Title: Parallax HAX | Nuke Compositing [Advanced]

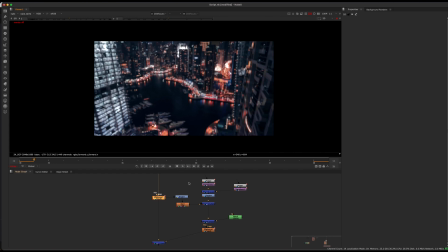(24:41)
So as the camera goes on, it goes very out of focus like this, which really also helps with our parallax effect, because any little stretching or anything like that that's happening is very much not visible or not apparent if you're not looking for it.
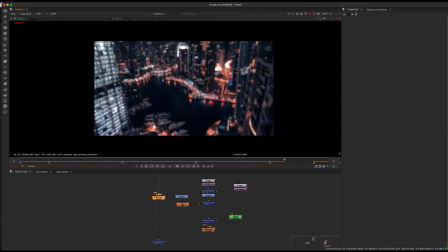(24:55)
So in this case, it works pretty well. And you see that the parallax in the windows works pretty well because it brings some motion into the bokehs. So it's making them flicker a little bit. They seem to be moving, which really gives us the impression that we're flying. Something else I did with the shot that's sort of unrelated to this specific tutorial, but maybe you guys are curious,
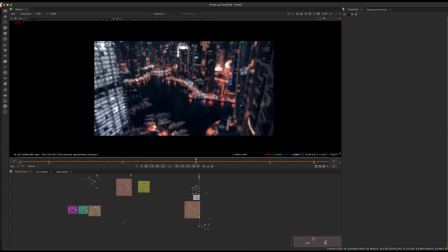(25:16)
is if you, just to bring more motion into a still image like this, there's a couple little tricks you can do.
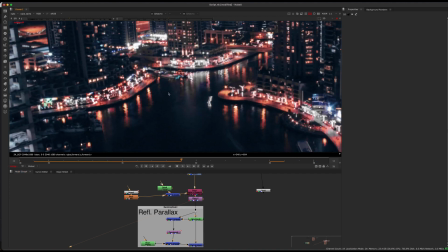(25:23)
For example, just running a noise pattern through some reflections to get the water kind of looking like water.
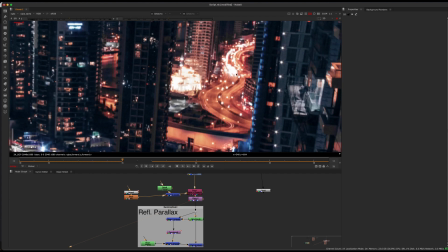(25:31)
Another thing you can do is I kind of ran a animated noise pattern through the highlights.
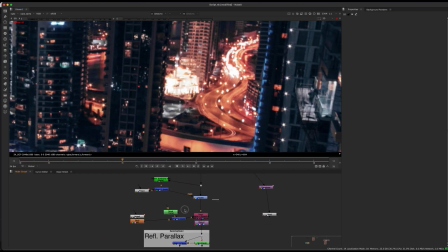(25:37)
And when this is in focus, it looks pretty strange. But I was designing the shot for being out of focus.
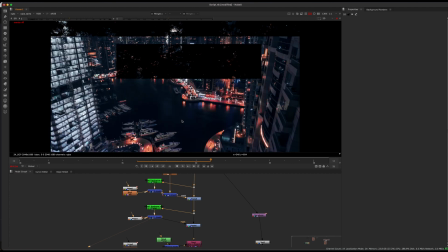(25:43)
So if we actually look at what that's doing, if you take a luminance key and essentially just key our shot.
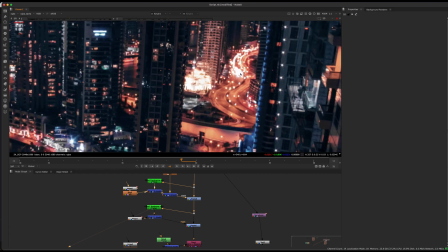(25:51)
So I wanted these cars to look like they're kind of moving without having to manually drive them and everything like that.
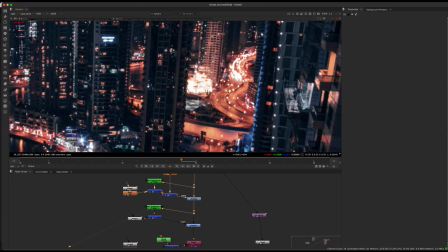(25:57)
You could use some particles or something as well if you wanted to have some cars driving down the highway.
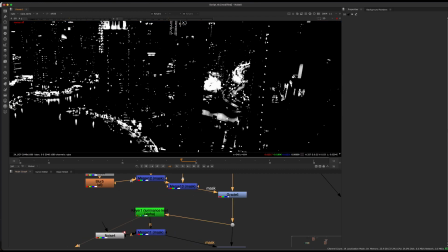(26:02)
But in this instance, I just did a key of the highlights and I did a noise pattern
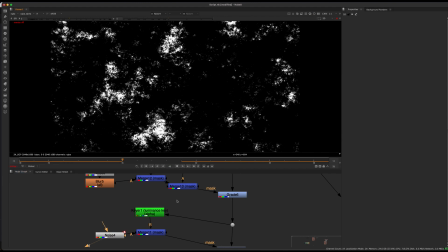(26:08)
animated like this and then just masking it through the highlights.
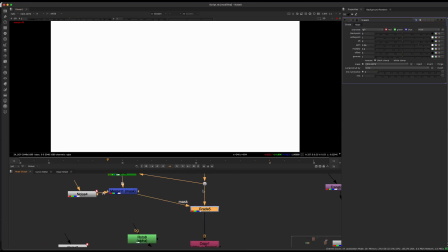(26:12)
And using this alpha, I just basically brightened up the image in various areas.
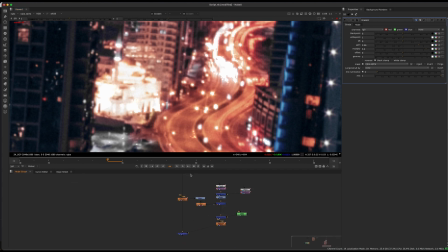(26:18)
And what that does through our defocus is it makes our bokehs kind of flicker.
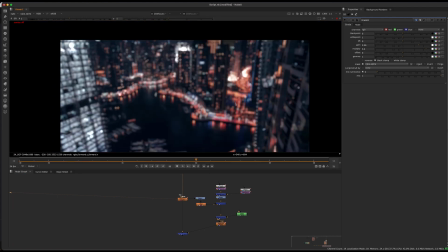(26:24)
So you get this sort of glinting effect that things are moving. And you get this type of effect when a camera's moving through an environment.
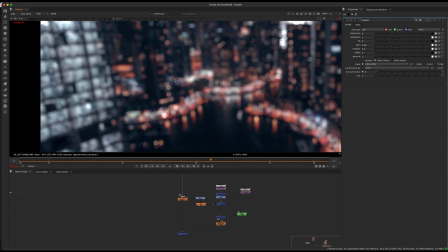(26:31)
You're not going to get completely static bokehs everywhere because there's things that are being occluded and going behind objects and stuff like that.
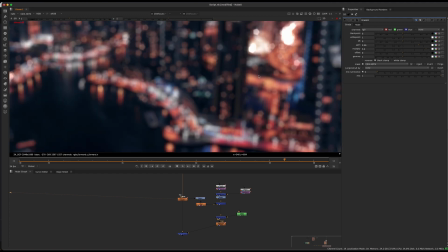(26:39)
So you get this sort of glinting effect. And that's just a quick way to do it.
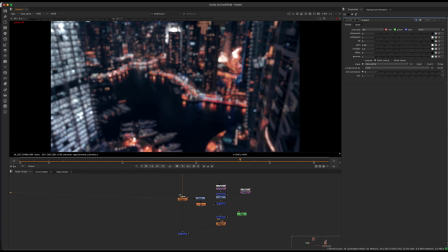(26:44)
And again, considering level of detail, you don't need to be scientific about everything necessarily, as long as you're getting the impression that you want from the viewer. So that's basically it. Hopefully you guys enjoyed. And if you did, hit the like button, subscribe if you're not already. And yeah, there'll be more on the way.